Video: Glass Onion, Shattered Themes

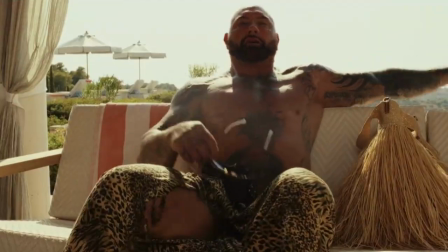Miles describes how each of the disruptors disrupted things by doing their jobs,
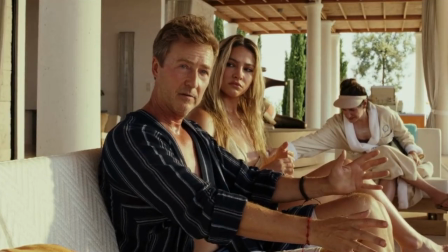which is in keeping with the established theory.
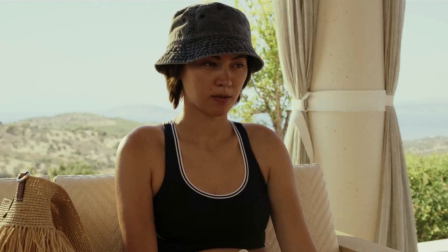Only Birdie actually disrupted things, and that was by being incredibly stupid, which is her only character trait in this film.
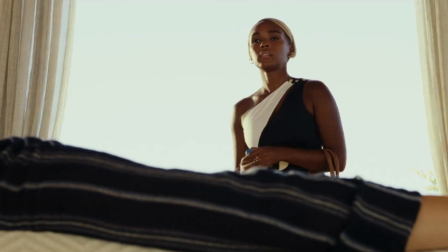I'm not joking. Then Not Andy chimes in, proclaiming everyone's reliance on Miles.
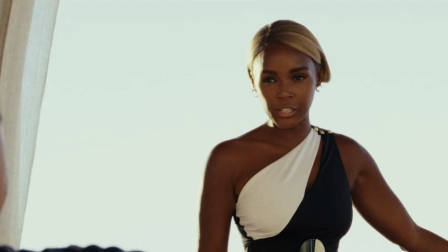Every single one of you is holding on for dear life to Miles Brine's golden titties.
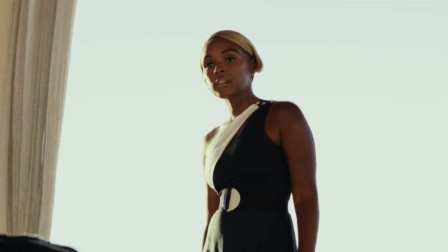And finishing off with, You'll stab a friend in the back to hold on. beyond the disruptor speech,
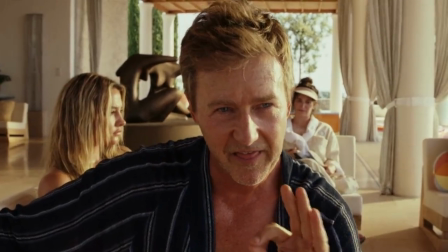which has thematic relevance, so I'm going to ignore that for now, there are two really odd things about this scene.
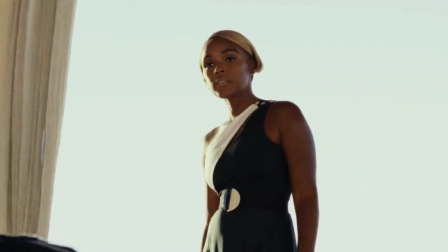Thanks to my sewing stories 1 and 2 together, we know what Helen means by friends stabbing each other in the back.
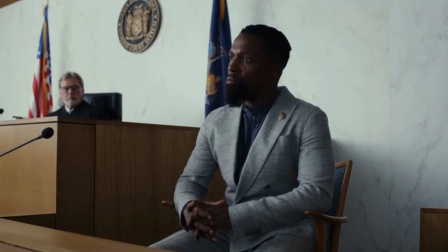It hits home and hits hard because everyone there did just that in the court case.
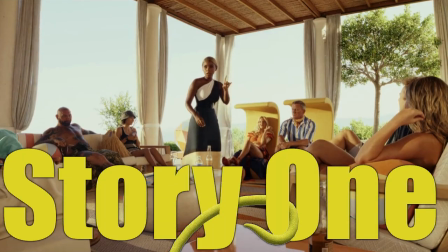But in story 1, where Not Andy's rant takes place,
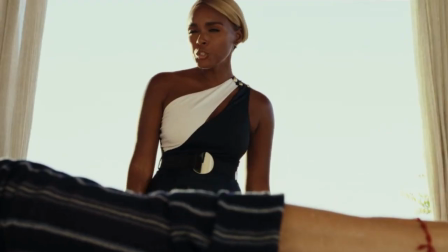the audience don't know this, so they are left in the dark as to what she's referring to.
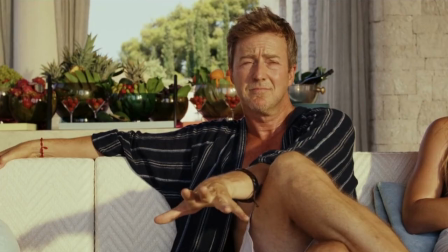By the time the court information is revealed, the audience may have forgotten about this rant.
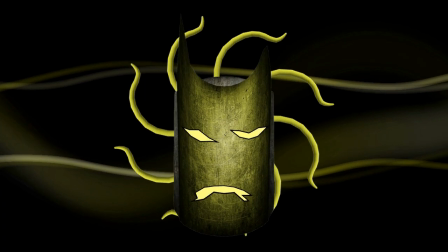Or, more likely, will be too confused and or annoyed by the reset to connect the dots.
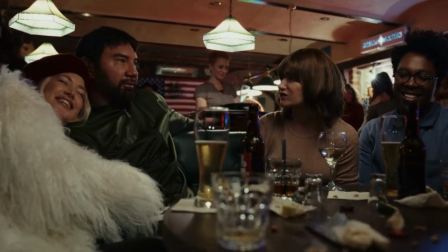Same goes for how the disruptors got together.
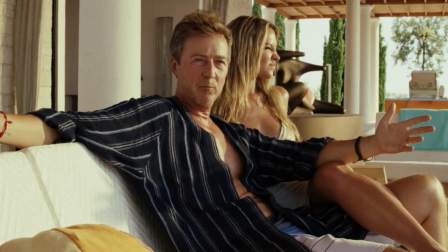In Miles' opinion, they recognised each other for what they were, but in her notes, Andy said she brought them together.
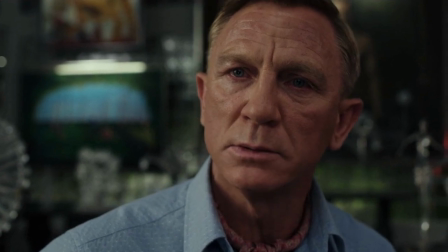Again, there's a huge chasm between these two plot points thanks to the story reset,
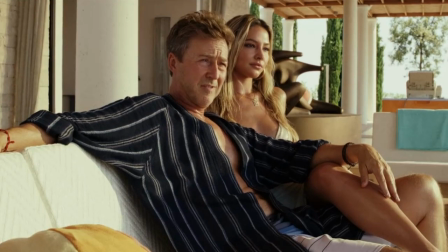so once again, the significance of the line is hamstrung by filmmaking bullshittery.
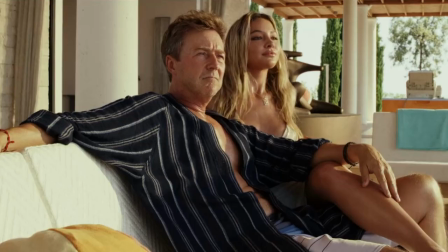The film is literally crippling itself for the sake of a subversion.
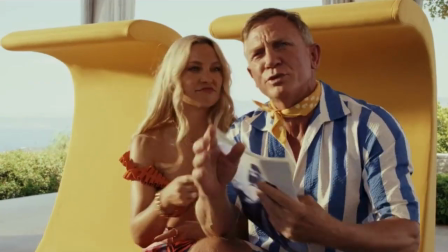How the disruptors got together is also deliberately pushed aside, obfuscated if thou willst.
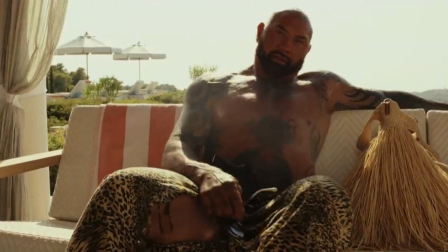Whether going by Miles or Andy's explanation, neither truly explains how such different people got together.
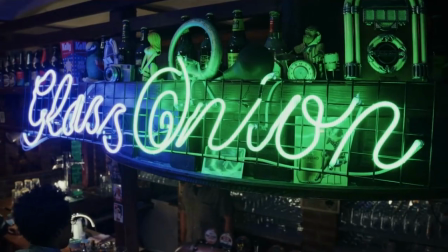Disruptors recognize each other. They used to hang together at this bar. They were all friends with Andy.
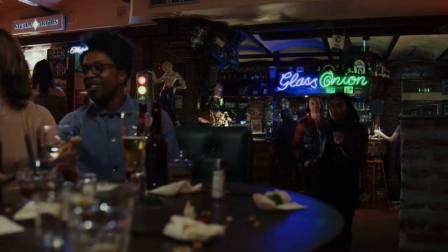Andy saw their potential. She found them all.
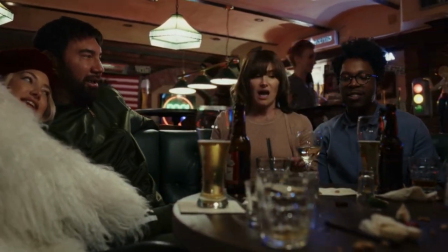The film clearly doesn't want the audience to know how the disruptors got together,
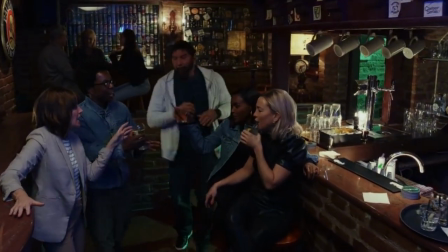but at the same time, it keeps hinting at it.
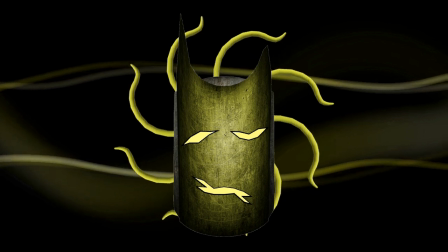If the film truly doesn't think the circumstances important or relevant, why does it keep hinting at it?
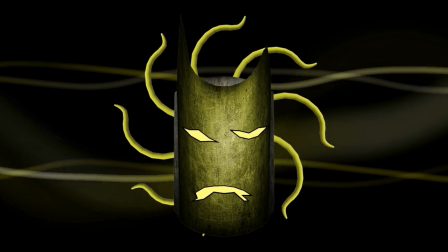Just say they all met at the same bar. Done. Dusted. Move on. Bloody hell, film. Two events follow Helen's rant.
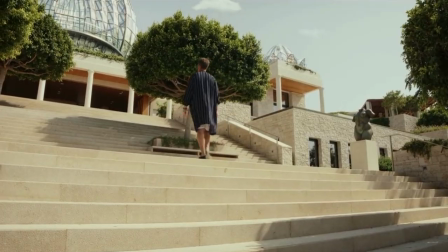Story 1 follows Blanc as he spies on Peg confronting Miles.
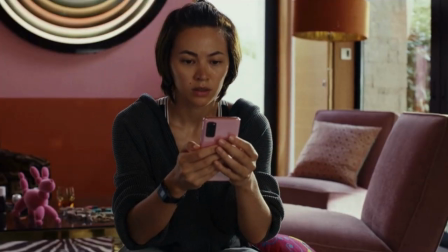Please don't do this. Bird showed me the statement that you want her to make to the press about Bangladesh.
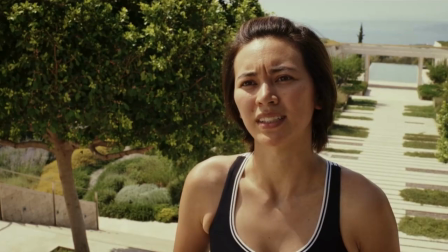Make her go through with it. Her name is destroyed.
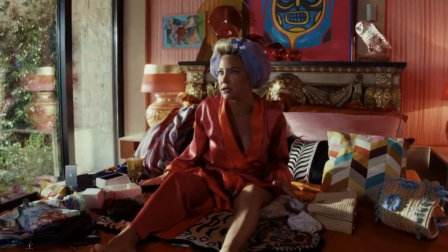She doesn't want Birdie to make a statement because it will hurt Birdie and Peg.
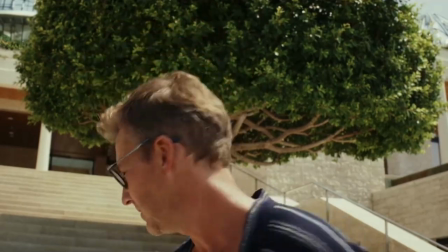But Miles does, and he has the final say. That was worth it to show a bronze ass.
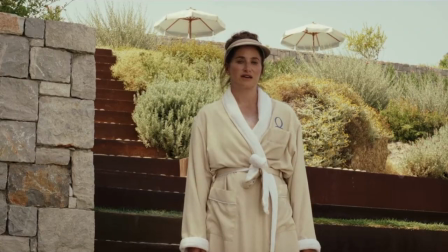Meanwhile, in story 2, Claire confronts not Andy, closely followed by Duke.
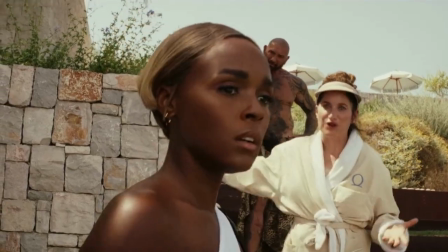This is possibly the most important scene in the film regards Andy's murder.
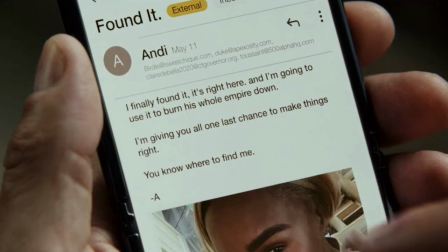Not Andy confronts Claire and Duke about the email and why they didn't email back.
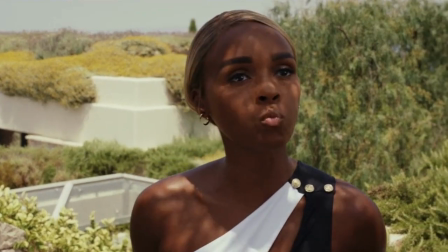About the email? You didn't even write back! I'm a politician.
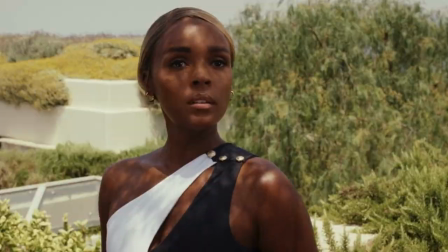I never email anything that I wouldn't want to see on the front page of the Times.
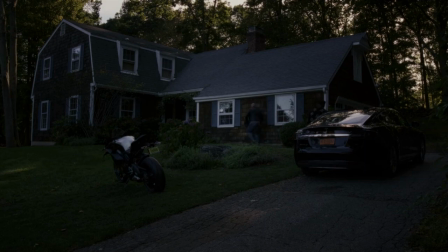That's why I called. We all did. And when we couldn't reach you, I went to your house.
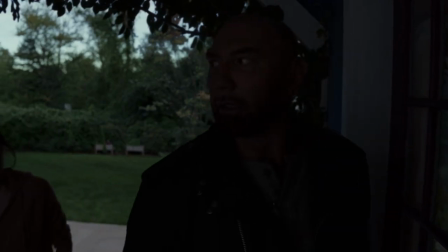We knocked and waited and called for you, and after an hour we left.
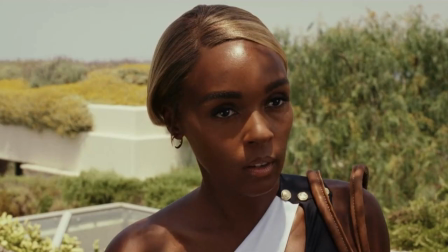The scene closes out with this nice, emotionally impactful confrontation by not Andy.
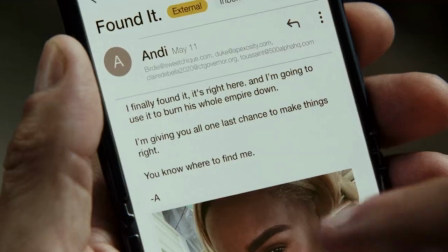If I would have answered the door that night, would you have said, I'm sorry? Or were you just showing up so you could stop me from using that envelope?